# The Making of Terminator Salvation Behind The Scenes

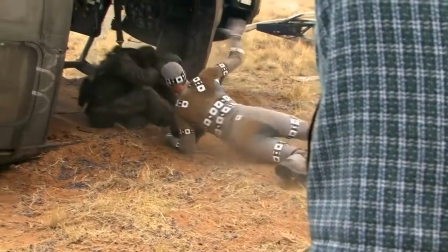5s
On Terminator Salvation, we decided to do something a little bit different. Ultimately, one of the fighters is going to be computer graphics T-800.
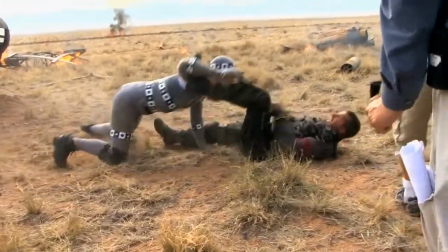14s
To give the actors something to fight against, it's really good to have a stuntman there doing the role of the Terminator.
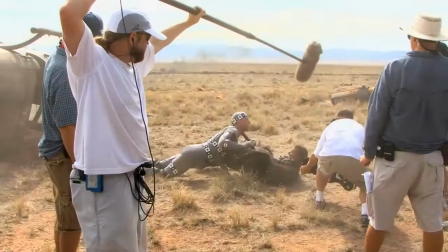22s
It helps the actors on set to complete their performance, and it helps us as a good reference point for how the character will interact with the actual actor.
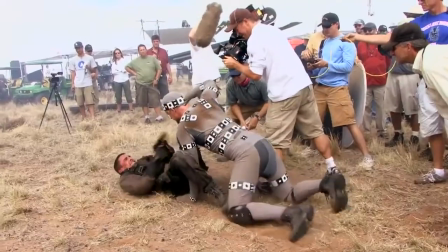30s
The stuntman has to wear a Velcro suit because he wears these very special tracking markers that makes it easy for us to track what he's doing in the computer.
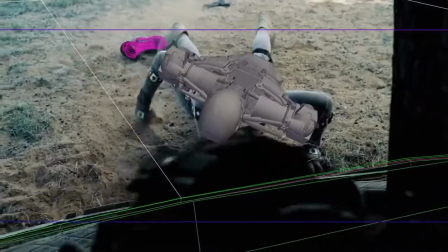39s
What happens there is we have layout, track every little thing, like we're tracking the helicopter, we're tracking the boot that gets torn off of his foot.
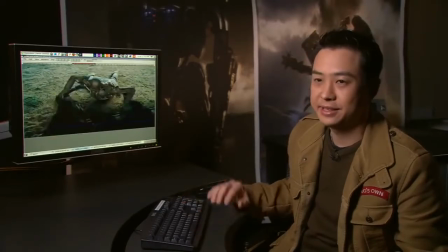47s
And then what happens is animation gets in, we utilize the iMocap suit,
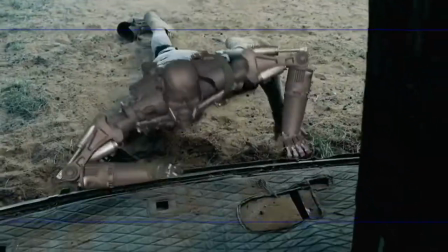53s
and we start tracking in the movements and recreating the performance.
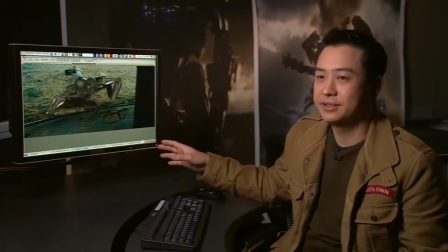58s
When we showed them the previous take of this, which matches the action really well, it just didn't feel threatening enough.
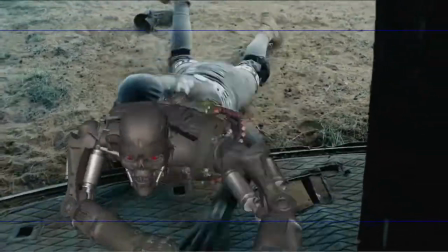65s
So we pushed the performance so we're actually coming into the helicopter 2 or 3 more feet.
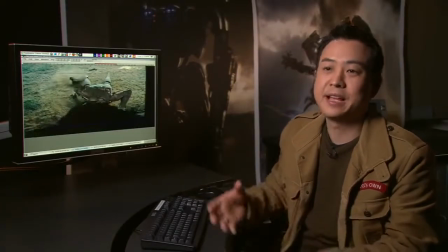71s
But that's the advantage of kind of having iMocap to start off with
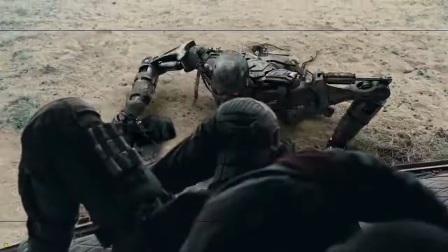76s
and then being able to change the performance to suit what's needed to tell the story.
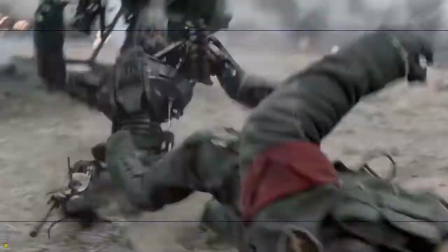82s
We have to recreate the 3D environment.
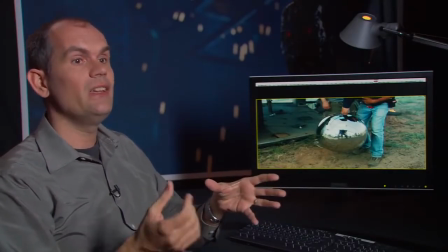85s
So when we put our virtual puppet in it that we animate and we render it, it will just match and fit into the space.
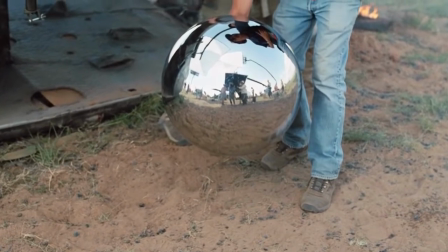94s
We have this scrum sphere that will give us the information of what is behind the scene, what we can see,
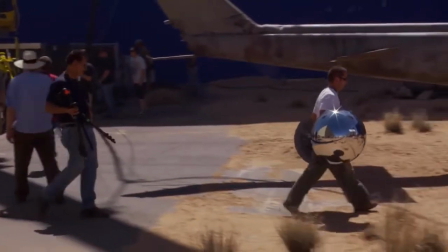101s
and that tells us the sky was fairly blue and there's a lot of dirt and warm dirt
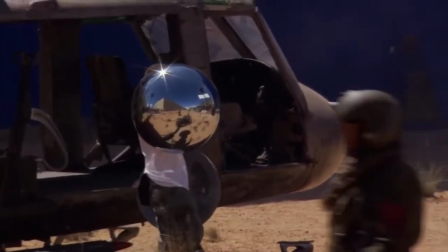106s
information. So what we do is we create a sort of environment that is a neutral environment, and this is what we call a turntable.
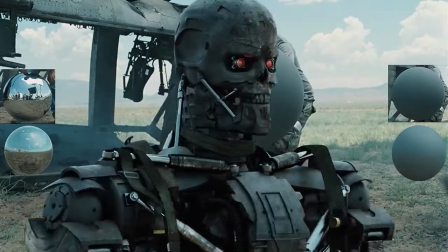115s
All these information are painted by our artists, and our artists will define, okay,
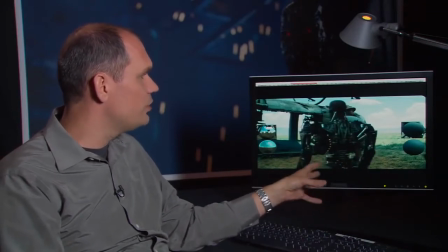122s
this is a piece of cloth, this is metal that should look like this, that has been weathered that way, and they work together
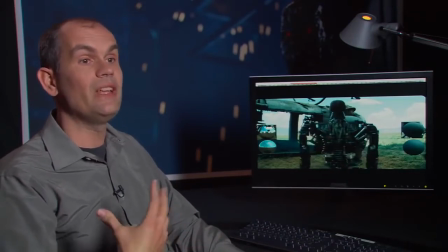129s
to make it look real.
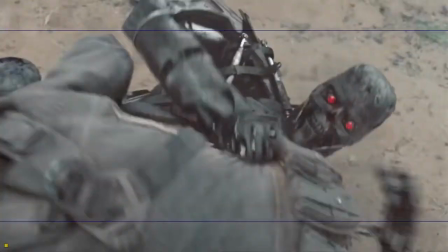131s
And then once that is done, the technical director is the person who's gonna light, we take that information, put that in the shot and looks how it looks.
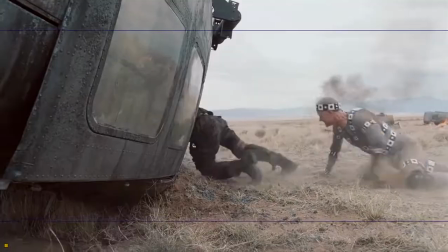139s
And then we will do the same sort of beauty lighting that a DP would do on set. It takes a lot of computer power and technology and skill on the part of the artist to make that happen. We worked very intimately with the Air Force at Kirtland Air Force Base there in New Mexico,
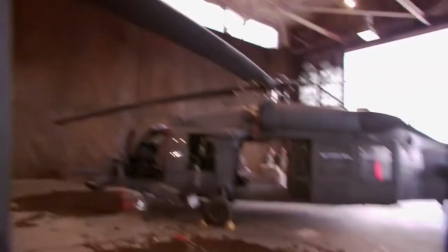158s
and they were cool because they let us use the Pave Hawk H-60 helicopter, which is featured in the film.
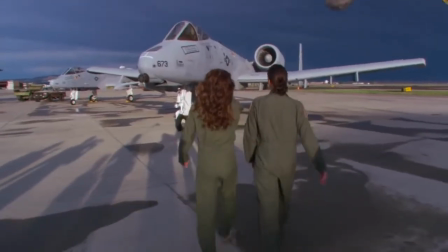166s
C-130s, A-10s, and a great many of their machines, you know, also the Osprey,
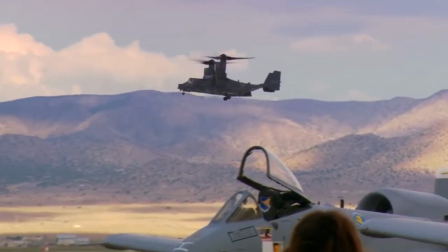170s
which is a vertical takeoff and landing aircraft, which is a marvel of scientific achievement.
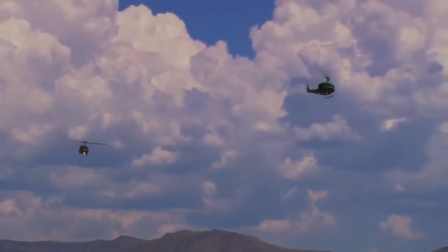175s
So it was great to have all that hardware there and for real, and that's just one more contribution to the realism of the film. Most of our toys here are Air Force toys, so we went to Chuck Davis, who's the coordinator of all DOD, Department of Defense coordination in Los Angeles as a motion picture liaison, and he introduced us to the Air Force, and they have just opened the doors to us. As we read the script, we're breaking it down much like a unit production manager does. When does the production company want to film the movie? Where do they want to film it?
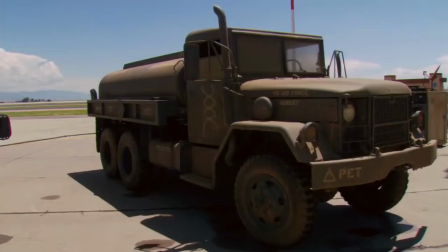207s
What types of military equipment is necessary to support the storyline's assets?
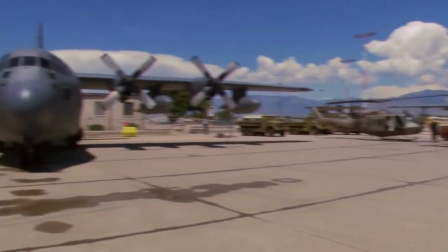212s
And then we put it all together. It's like putting a huge puzzle together. Our initial discussions with the production company revealed that they wanted and needed the A-10 aircraft in their movie.
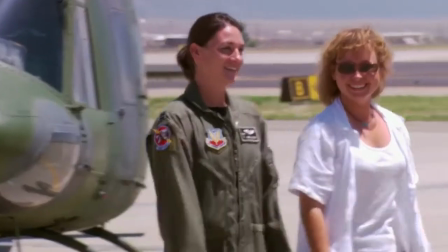224s
Also, we had the very delightful discovery that there was a female A-10 fighter pilot. One of the heroes of the movie is a female A-10 fighter pilot.
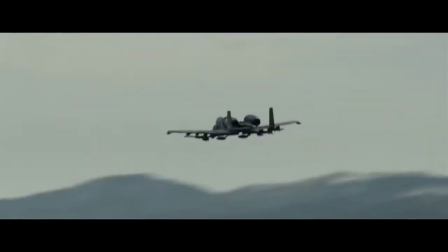235s
So we put the best of both worlds together.
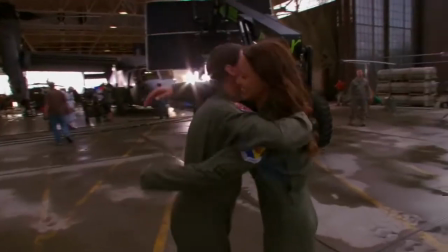238s
I was called in to help Moon Bloodgood, the main actress, with her role as a female A-10 pilot.
So obviously the gun is what we're all centered around. Right.
She's been definitely showing her the ropes, and they got her into a flight suit.